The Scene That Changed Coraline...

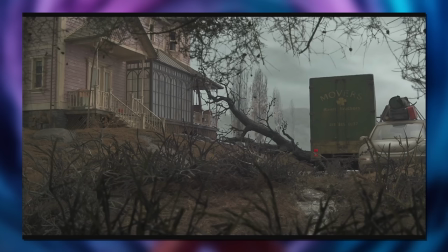(0:00)
Okay, okay.
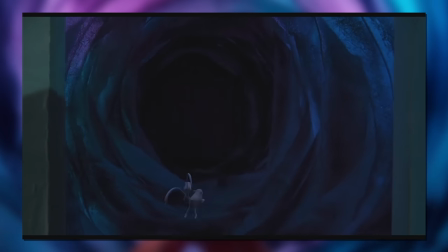(0:01)
When you think of classic animated horror movies, Coraline is one of those iconic projects that scarred the lives of many children.
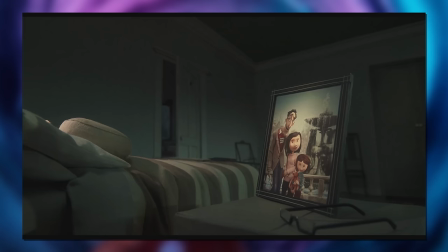(0:09)
Even if you haven't seen Coraline, you know all about it. And everyone knows the whole button eyes element.
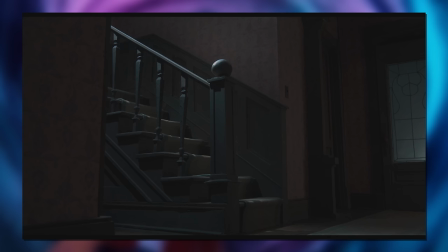(0:16)
Well, considering the fact that I was too scared to watch Chicken Run as a kid, it's probably quite a relief for me personally to have never seen this movie before now.
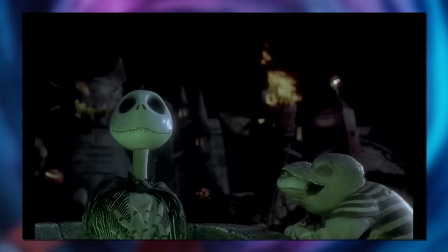(0:25)
And most stop-motion projects to be honest. I've still still not seen Nightmare Before Christmas, Fantastic Mr Fox, Court Bride, The Pirates, anything.
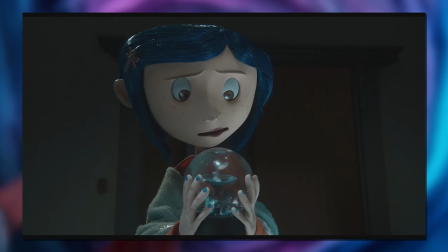(0:33)
But since the spooky season is upon us, it seems a no-brainer to tackle this movie and dissect the scene that changed Coraline.
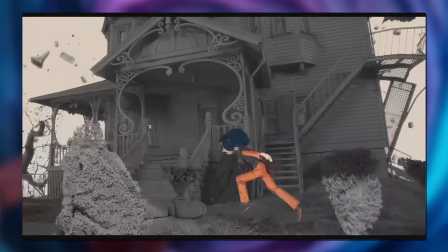(0:41)
And to me,
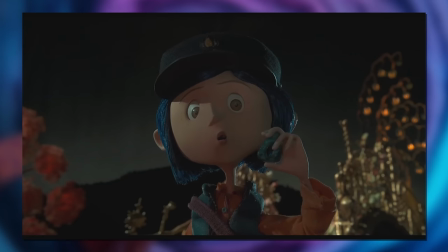(0:42)
the turning moment with some interesting techniques to talk about is the point when the other mother finally starts to reveal herself in her stretched out form.
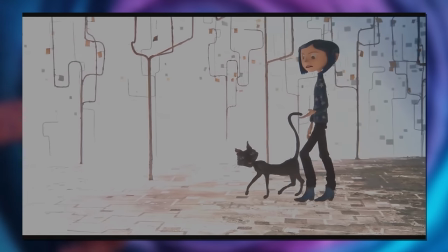(0:50)
For those who don't know how we reach this point, though this synopsis is mostly for me. Coraline lives an unhappy life in her new home.
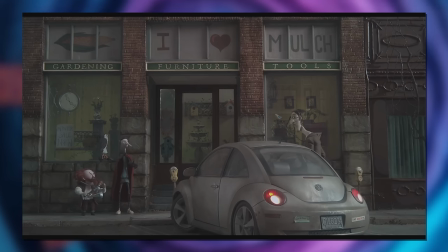(0:57)
The world is grey and dreary, and she's seemingly neglected by her parents too. But then she discovers this alternate dimension where everything is opposite.
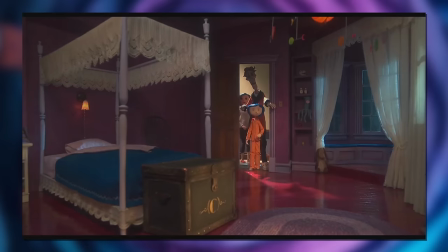(1:07)
Now the world is colourful. Her parents granting her everything she wants, and generally parking up her life.
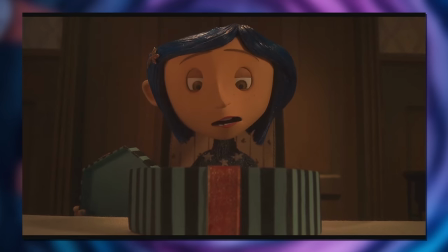(1:13)
Until they've turned around to demand she sews buttons into her eyes in order to stick around.
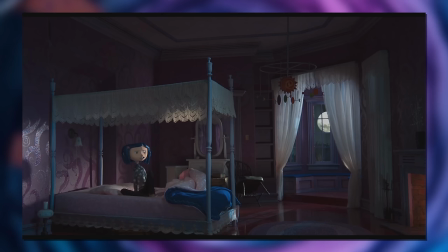(1:18)
And now when she goes to sleep... She's not taken back. And the world around her is beginning to show it's deceptions.
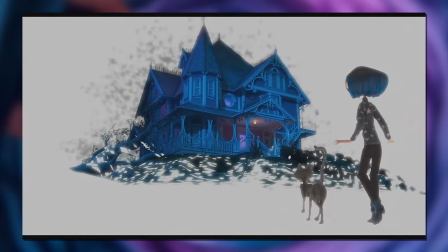(1:26)
And right now, she's looping back to the house from outside after a reassuring chat with a cat.
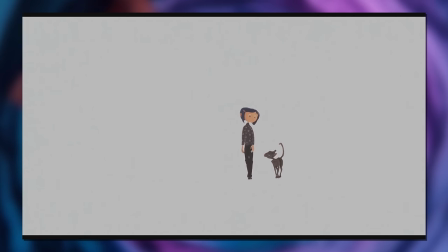(1:34)
We've just come to learn this whole world is entirely constructed out of the house grounds and nothing else.
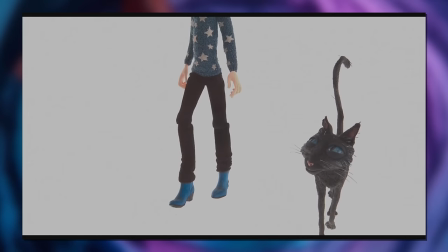(1:40)
But at least Coraline has an ally. And so she turns back to the front entrance of the house.
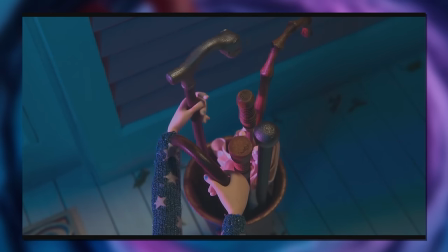(1:49)
Directing our eye to the entrance through the single light source as it's the Other Mother guiding Coraline there.
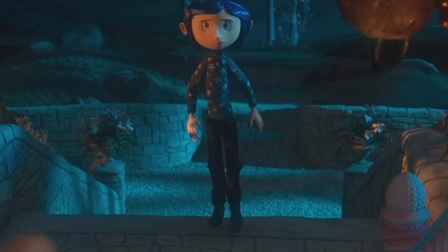(1:54)
And as she steps up we see she's wearing starry pyjamas. This isn't a null point, it's entirely intentional.
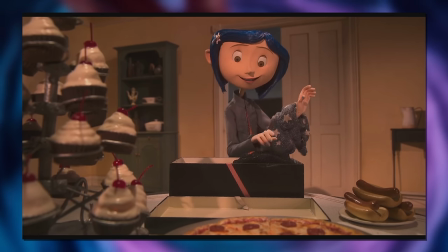(2:01)
As this outfit was one that the Other Mother specifically gifted to Coraline to wear,
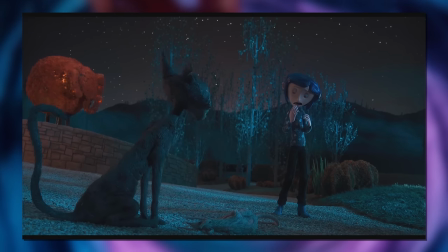(2:06)
but symbolically it links to a myth we hear near the start of the film about a bottomless well.
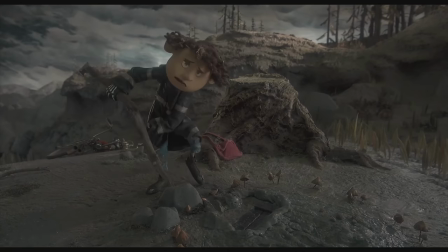(2:11) It's supposed to be so deep, if we fell to the bottom and looked up, we'd see a sky full of stars in the middle of the day.
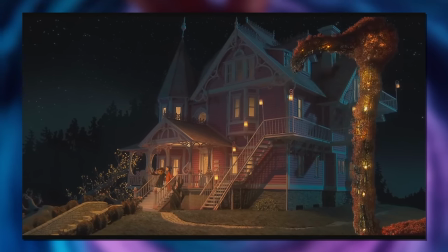(2:17)
Coraline is so deep into this web of deception that she at this point is seeing stars.
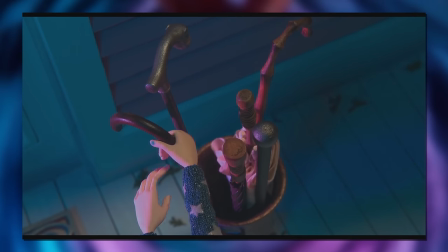(2:23)
Cool. And so she grabs a makeshift weapon in a walking stick, and uses it to crowbar her way through the door.
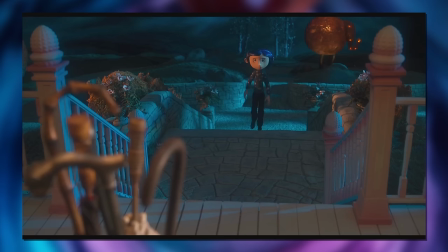(2:30)
The very fact that it's locked like this suggests she's not meant to be here. Like the other mother has child locked the house.
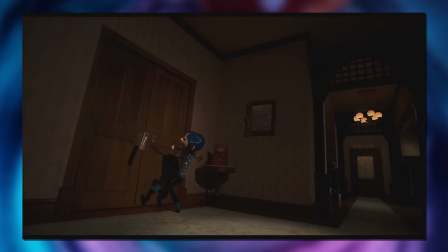(2:36)
And the wider camera angle on this feels like you're a spectator rather than part of the action. After all, according to the other father earlier.
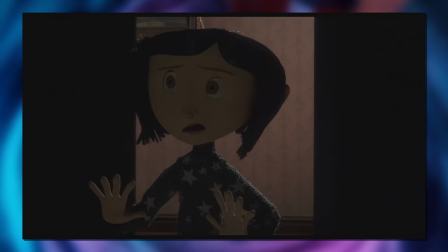(2:48)
What follows next is your classic composition of an ominous new room.
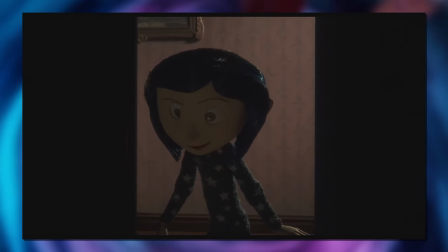(2:52)
No light inside, the only source coming from the crack in the door, and our protagonist silhouetted against it.
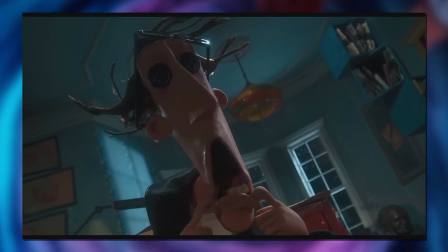(2:58)
It's all so unnerving. As is this entire world as we've come to learn.
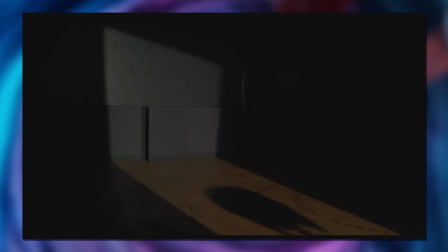(3:03)
It closes in on Coraline in this dim environment, keeping the audience further out the loop as even if there IS something visible for Coraline to react to,
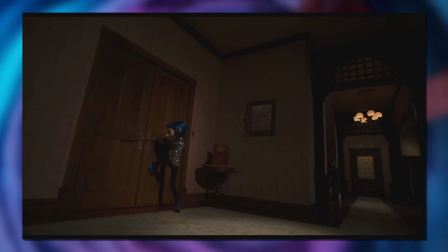(3:11)
we certainly don't get to. Building up that suspense evermore. Ugh, and then we do see something.
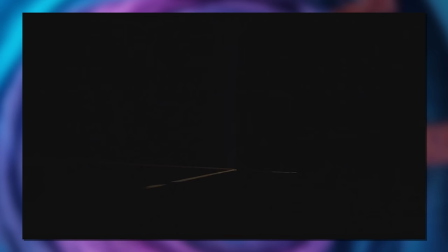(3:19)
Kind of hard to perceive with this low lighting and obscuring shadow. But as you do recognise it, you see it as a bug.
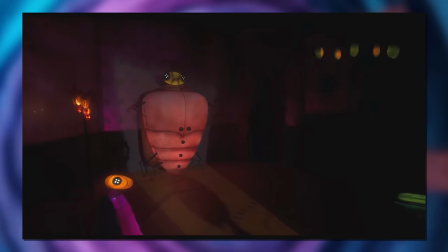(3:26)
One of those classic make-your-skin-crawl subjects when it comes to horror tropes.
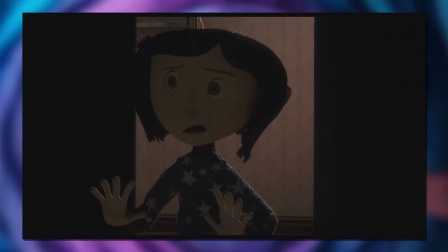(3:30)
And as Coraline reacts as we do to this sudden change in aesthetic the house didn't have moving bug furniture before,
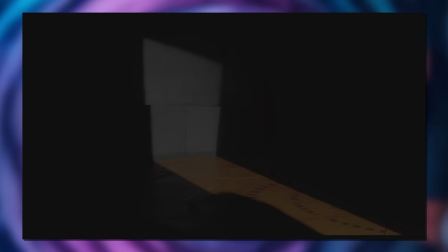(3:36)
We come to see it light up, and amongst the shadows are more glowing bugs.
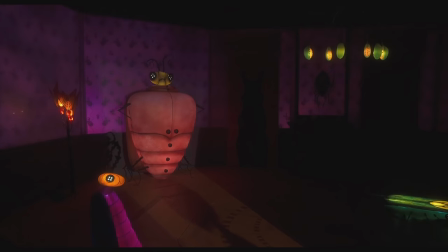(3:41)
The camera pulls out so we catch more of the room to see... A whole bug inspired room.
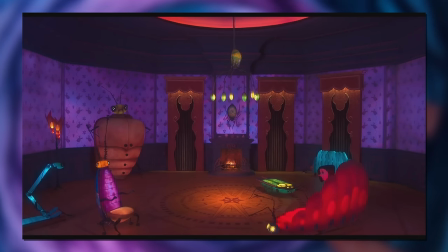(3:50)
Seemingly out of left field, until you realise there's been bug imagery everywhere.
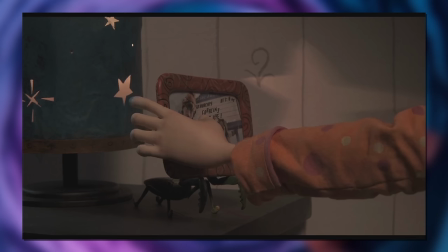(3:54)
Insects invading the dodgy shower, the decoration in her room holding her picture frame, the dress of Other Mother this whole time with it's little backside extensions,
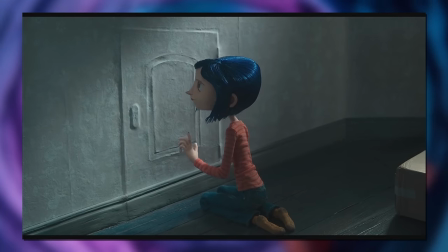(4:02)
and even the wallpaper in the little door room in reality has bugs imprinted into them.
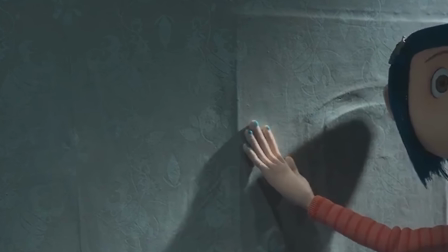(4:08)
It's hard to spot, but it's ever-present.
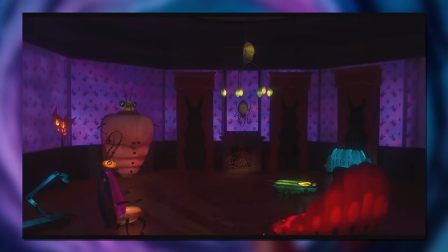(4:12)
Though if I was to bring up a small gripe with this scene, I think this shot has a small cinematic mistake in it.
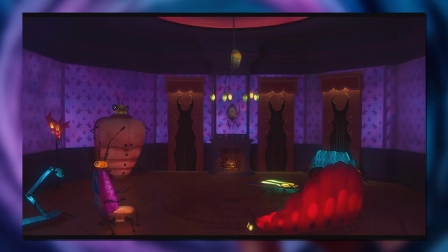(4:18)
And that's the fact that it doesn't direct your eye well enough into the next shot.
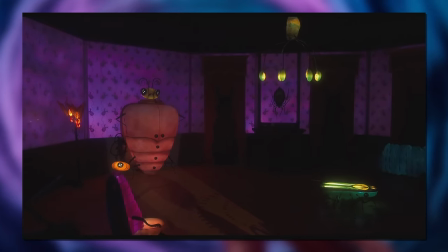(4:22)
I'm too encapsulated by the backlighting on the walls or the bug furniture that I don't even notice that Other Mother is rotating in this shot.
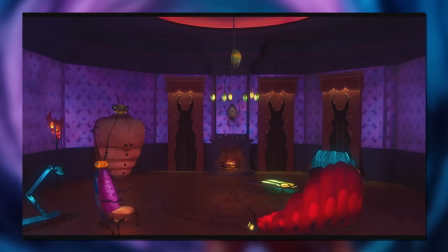(4:29)
So when it suddenly cuts to her on the couch, it seems a bit unexpected, when I think the intention is meant to be you're directed to see her, and then you cut to her.
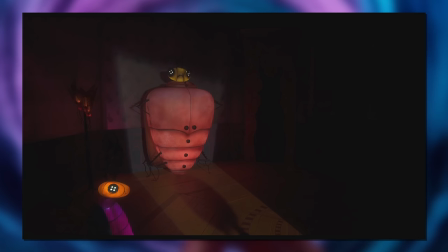(4:37)
Maybe it's just me, but I feel like they needed an additional camera movement or boosted lights on the couch. Or have her bigger on the frame than just tying in the corner.
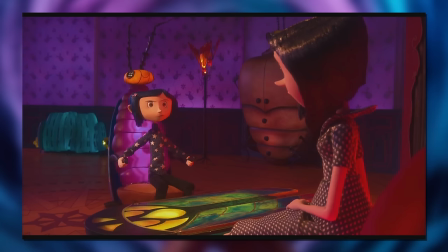(4:45)
Maybe? Anyway, Other Mother is here and ready to greet Coraline.
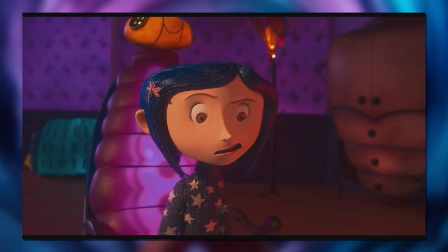(4:50)
Of course, in a much less subtle way for her intentions this time around. Spinning around on the couch which is unnerving for how unnatural it all seems.
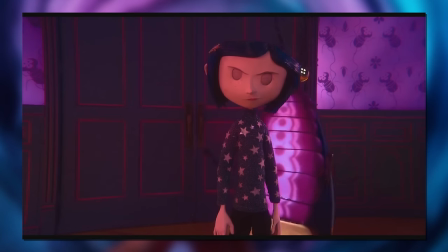(4:58)
She's really in control of this whole reality.
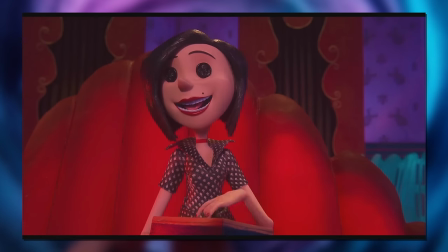(5:05) love.
And now here she is talking about breaking spirits.
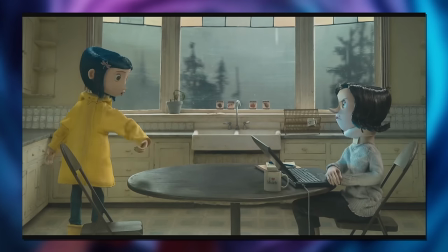(5:10)
Ugh. Preying on unhappy children by luring them in with love and paradise.
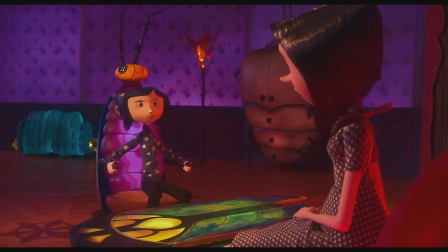(5:15)
And now Coraline is forced to sit.
Of course, chocolate never hurts.
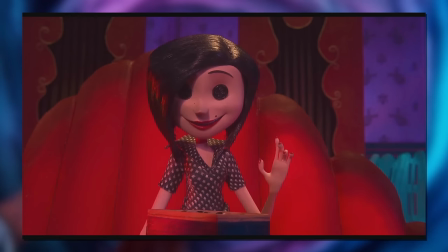(5:21) Likewise.
What was originally a gift of what every child wants is now revealed to be more bugs.
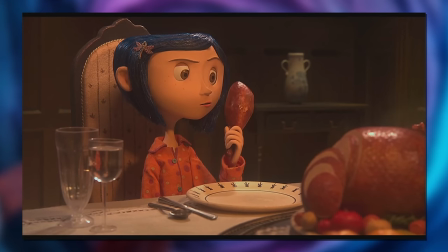(5:28)
Was this what Coraline was actually eating when she was feasting on her visits before?
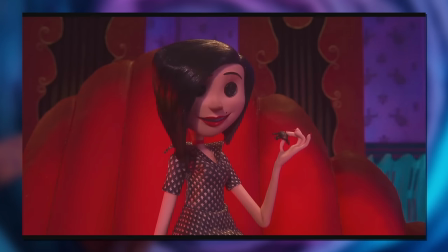(5:34)
It certainly seems to be like a delicacy for other mother. And not even eating in a merciful way.
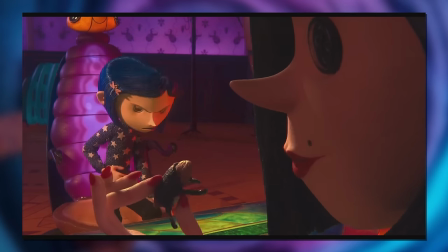(5:39)
Dragging them out in two, torturously, considering these bugs were still alive.
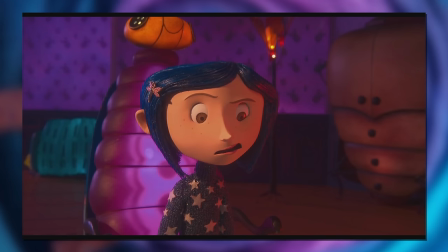(5:44)
More insinuations of evil beyond just, this is gross looking. But then...
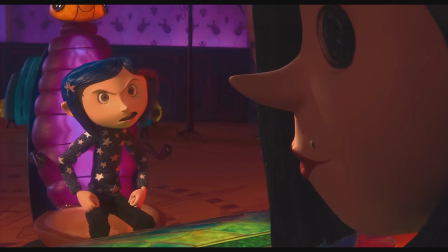(5:49)
Coraline gets right to the point.
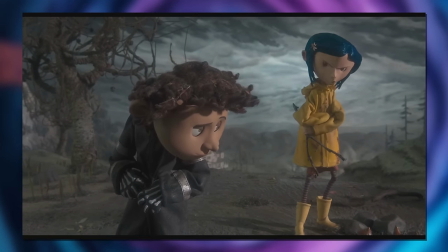(5:57)
Ever confrontative and headstrong because she's frustrated and certainly not shy.
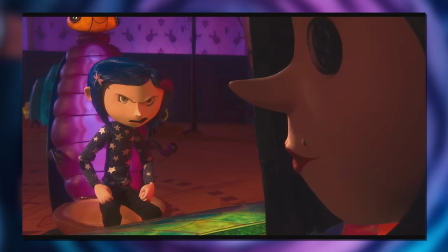(6:02)
All the while other mother just eats across a third of the frame, readying to feast on her final meal.
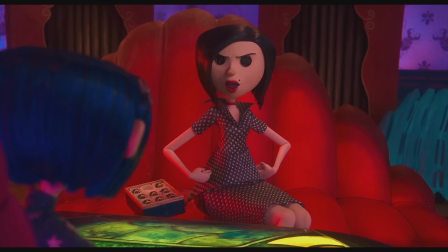(6:08) Is that any way to talk to your mother? You. Aren't. My.
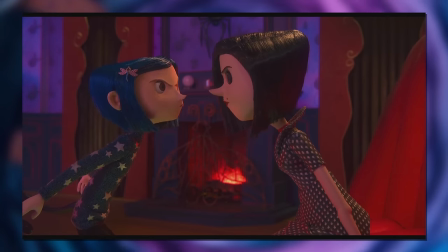(6:13) Mother.
Oof. I don't know if this is brave or naive, but it's the classic stepmum argument lines that really have an impact right now.
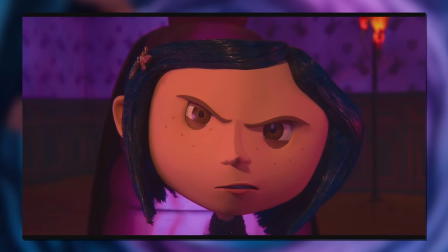(6:22)
And with each shot reverse shot, we get closer to our characters as the drama intensifies.
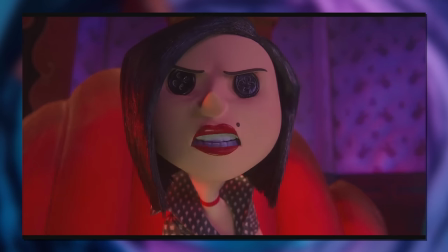(6:31)
The red couch in the background in the room only building the villainous view of Other Mother more, whilst Coraline's shots are more blue, another motif of the movie.
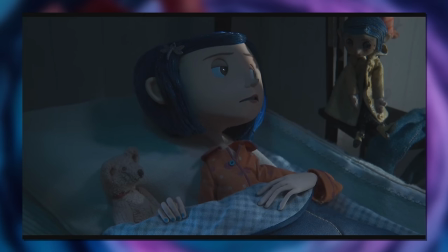(6:43)
Even though yellow and orange is more Coraline's colour. But being the gift from Other Mother suggests Coraline is still very much tangled in her web.
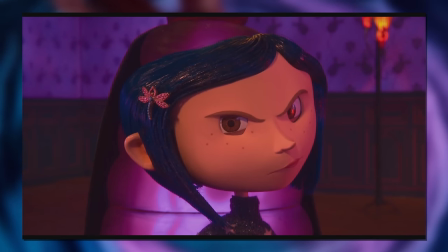(6:52)
She's not got full independence even at this point if the colour theory is to be believed.
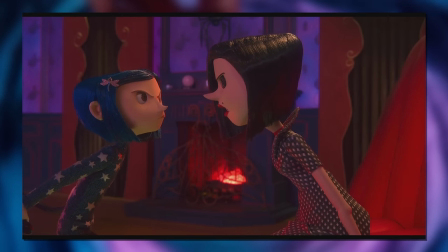(7:00)
And now it's the classic parental punishment technique,
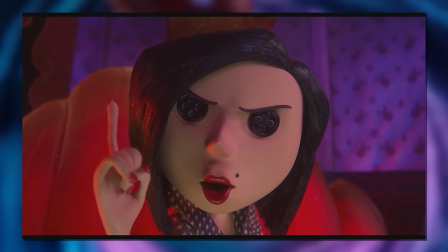(7:04)
and an excuse to pull the camera away as both take a step back from the camera, leading into...
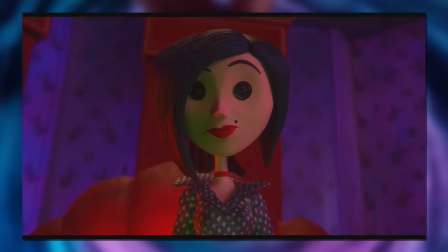(7:14)
There it is. The transition.
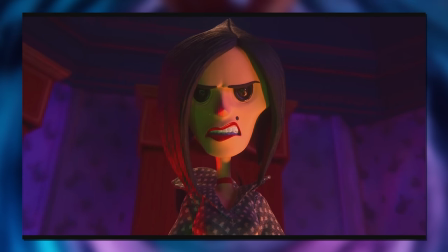(7:17)
Other mother first seemingly rising as the background drops away as her cheekbones become more defined and angular.
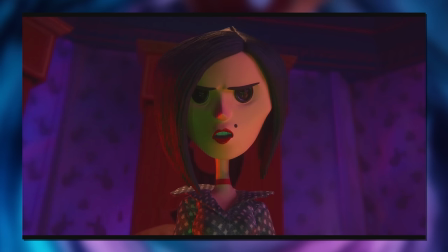(7:24)
It almost seems subtle as the camera works to track her head. It could've been a tilt upwards from down below.
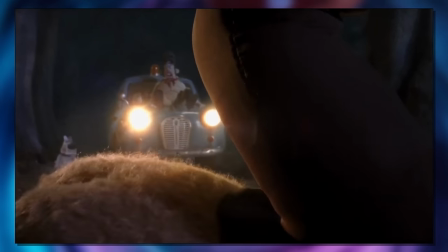(7:30)
But no, stop-motion love their one-shot transitions. And then we get the full spectacle.
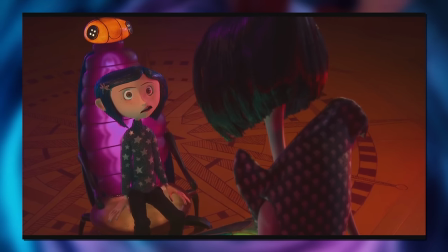(7:38)
First showing just a glimpse of this new form with an over-the-shoulder shot, and giving us some of that height comparison with Coraline.
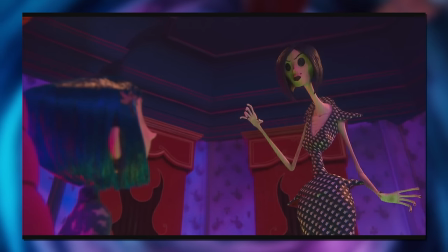(7:44)
And then the reverse of this, with a low angle up to other mother's skeletal look.
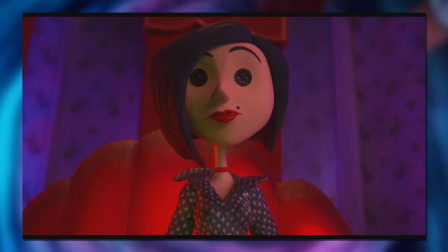(7:49)
It's still the same look underneath, but everything is stretched to be as unnerving and evil-looking as possible.
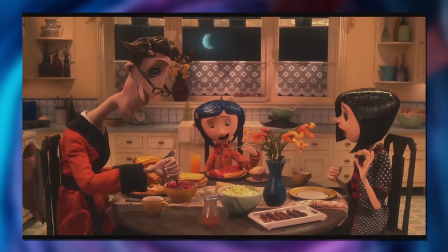(7:55)
Gone is the soft circular look.
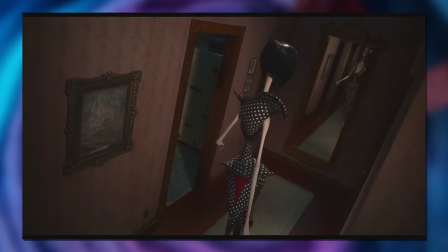(8:02)
And now with superior reach and all subtlety out of the window, she can go on the offensive.
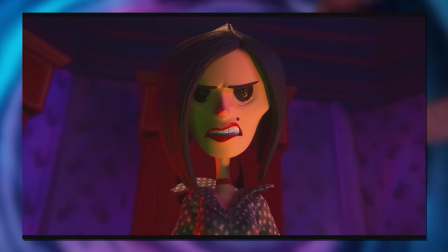(8:08)
Plus, Coraline was disobeying anyway. So it's time for punishment. Camera cutting as it hits her face because it's uncomfortable.